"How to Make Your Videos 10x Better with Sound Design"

And then what I did was I found the track that I used for that sound effect had another two sort of impacts as well, slightly different.
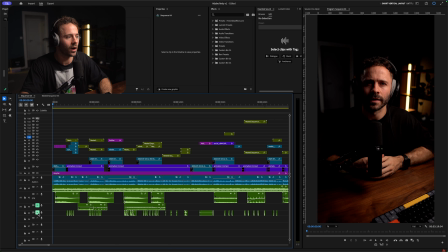250s
So I decided to place them a little bit further apart from each other on kind of like the sections where I felt like they would be there. So I'll just play it, look.
In the chaotic world of AI, tech companies are racing to build the models of the future.
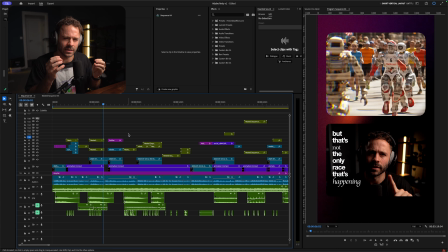263s But that's not the only race that's happening.
You see, it's like a change in my sentence and flow. It's like sentence and then bang, again.
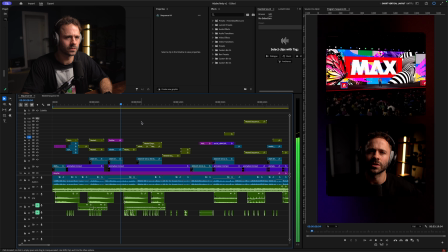270s Companies like Adobe have realized that it's not just about one platform, one model, and then again.
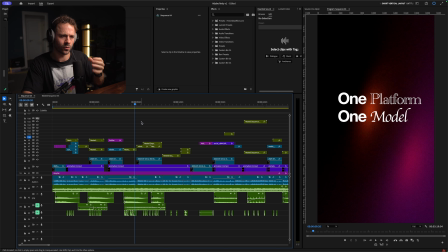274s
So I used three of those there to just create these real three impactful moments. And then once I kind of done that, which I felt like was I find that the intro and, similar to like hooks, the first sort of 5, 10, 15 seconds, I think are the most important if you're going to focus on sound, because honestly, sound designing a whole video like this takes forever. So if you haven't got the time, but do want to start using more sound effects. Focus on the first 5, 10, 15 seconds. That's hopefully going to get people interested, hooked, and get them watching the rest of the video.
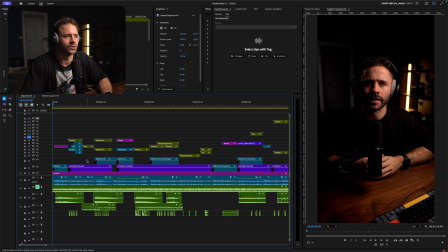305s
And then I basically started to just go through the video and just think about what sound effects I wanted for each frame. And you'll see here that there are a couple of different lines here. These ones here are all kind of like representing the visuals of what's being shown, and then these ones down here are all the clicks.
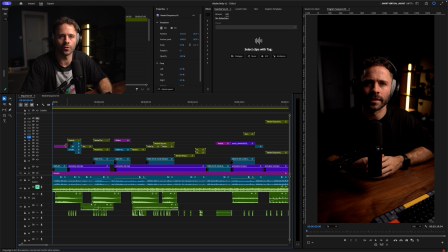322s
So I'm just going to go through the video now and just talk through my decision making on each frame.
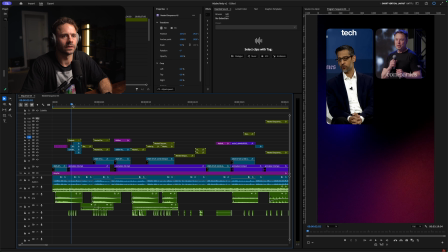327s In the chaotic world of AI, tech companies are...
So for this first section, I didn't feel like there was a sound that could represent what I was showing, so I just went for the clicks to kind of match the different elements being shown on the screen. And you'll see this is a common theme across the video.
Tech companies are racing to...
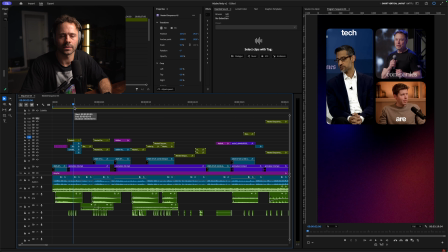346s
And what I do when I look for these sort of click sound effects, I'll search for like clicks or taps or hits again, shutter sound effect, and you just need to just find something that's just a tap really, and use different ones. And I'll talk about this a little bit more in the rest of the video as to why it's important to use different ones.
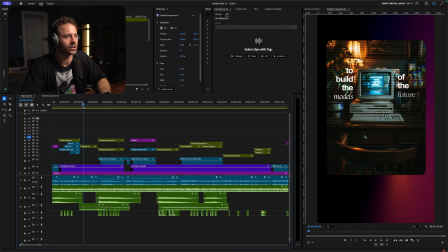366s Companies are racing to build the models of...
And then for this section, I added a little bit of a zoom on this B-roll clip, and I wanted to just find a sound effect that was representing that zoom.
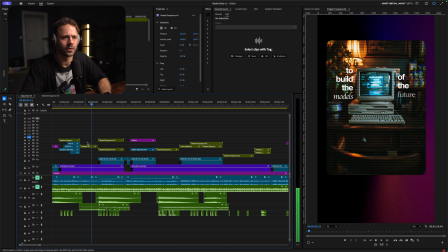377s
I typed in like mechanical camera zoom, which I think added a nice just little like, yeah, subtle like zoom in. And then for this next section, I used then some clicks there to represent the text, and then also some running here. What you'll find is really important is just making sure the volume of the sound effects is just sort of balanced. It's the most time consuming thing. Sometimes things are going to be too loud, because when you're layering lots of sound effects, you know, you don't want ones to like overpower others.
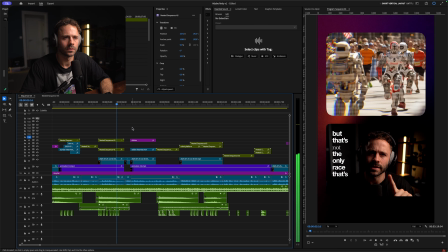410s Build the models of the future. But that's not the only race that's happening.
So you can see there's quite a lot going on here. There's my voice, there's the Bram, there's the backing track, there's the clicks of the text, and then there's the running.
So, but that's not the only race that's happening.
So it's kind of balancing that all out. I had the running loud first, but if you look here, let me just play it.
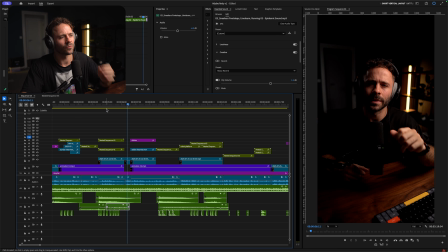433s But that's not the only race that's happening.
That running just felt a little bit too overpowering.
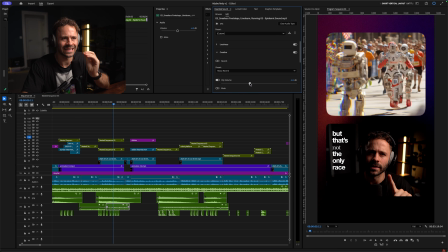438s
So yeah, I would recommend just testing the volume. Put it on your phone. This is the best test, is put it on your phone where most people are going to watch it, and play it through on your phone and just listen. Like, does anything sound like it's too loud? Make little adjustments to the dB, -2, -3, you know, usually, yeah, somewhere between there to 5 to just balance everything out.
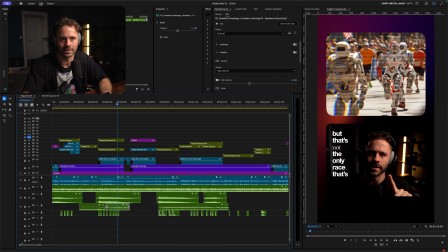459s
But yeah, this sound effect was just obviously representing the running sort of robots.
It's happening.
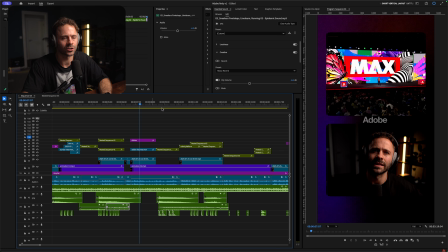464s
Companies like Adobe have realized that for this section, didn't feel like there was anything that I could represent in terms of like the stage, you know, that I maybe could have put some like crowd ambience there,
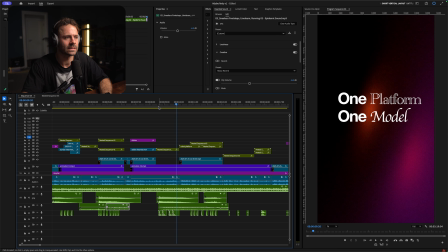477s
but I just didn't feel I needed to.
About one platform, one model.
This section, again, I'm just using impact to the text.
One platform, one model.
I really love that hit, that like deeper hit.